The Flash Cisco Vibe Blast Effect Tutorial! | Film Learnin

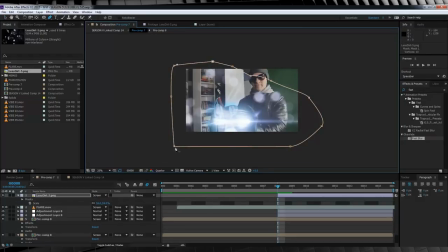And then of course, I'll hit F and feather it out around 200 pixels so it's nice and smooth. I'll then hit T to bring up opacity, and then I'm going to hold the Alt key and click the stopwatch. I'm then going to type this expression, wiggle, hit the spacebar, bracket,
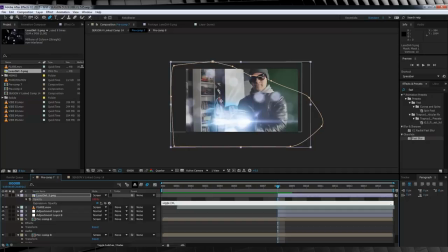30, comma, 60, and an end bracket.
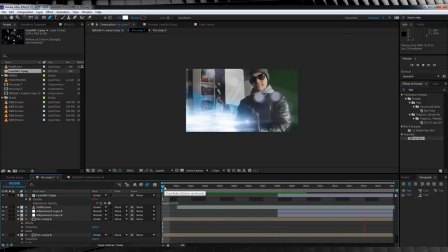Then we'll click off this layer. Now, if we check out a preview gang, you'll see that this makes our lens dirt flicker,
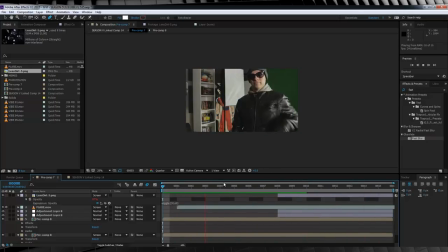which further sells our vibe blast in the scene as pulsing out in waves. Now just to finish off that lens dirt and blend it in just a little bit better, we're just going to copy and paste that photo filter setting straight onto our lens dirt and just maybe adjust the density so that it blends in better.
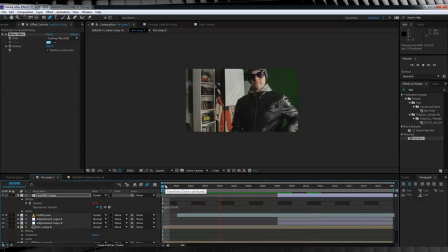And believe it or not guys, that's it. Oh, I almost forgot one last cherry on top guys.
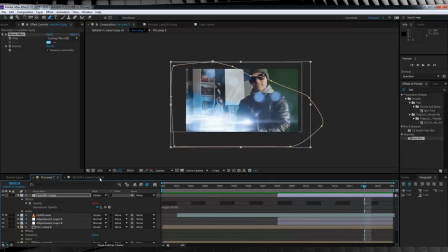I selected everything,
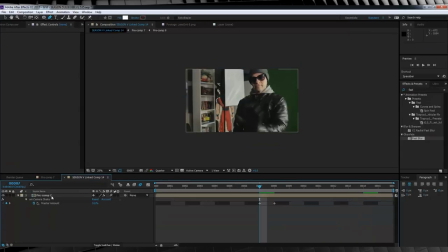pre-composed it, and then at the point of the blast firing out, I added a little bit of camera shake just using the Red Giant Universe camera shake plugin.
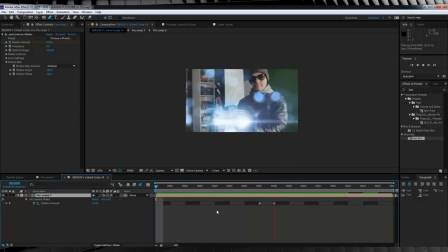But like I said, it's just a cherry on top. If you want to do it, do it. If you don't want to do it, don't do it.
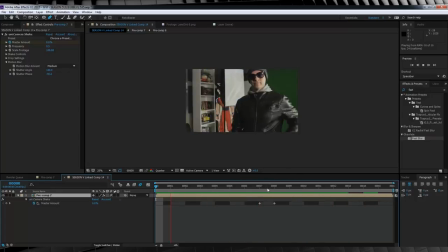The only difference I'd say in the close-up, say here, is that it's a different vibe blast,
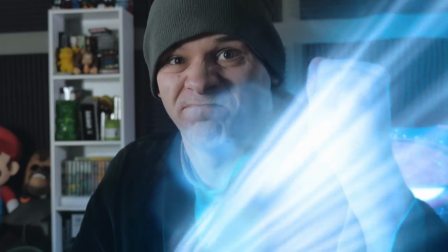and since it's closer to the camera, I've added a camera lens blur to it.
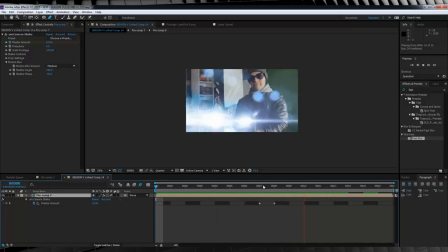So by all means, download the pack and have some fun, because that, my friends, is another flash effect. Done. Add up all of those steps and you get something like this.
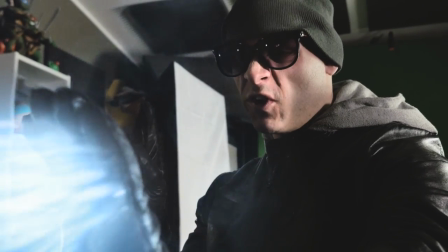Got to remove the tracking marker. God damn it.
So guys, that's my take on Cisco's vibe blast effect, and I do mean my take. If you've watched The Flash over the past 3 seasons, you'll see that that vibe blast has gone through a lot of iterations. So just trying to settle on one particular type of vibe blast was a pain in and of itself. So hopefully you enjoyed my version of this. If you did, please like and share the video. If you're new here, why not hit subscribe or check out the Patreon? Or maybe you want to enter the Film Learnin 60K short film competition, or maybe you just want to check out another Film Learnin episode. My social media crap is above my head. I post all the time, exclusive videos and whatnot, on the Twitter and the Facebook. They're up there. And until next time, and maybe we breach a few things, keep learning.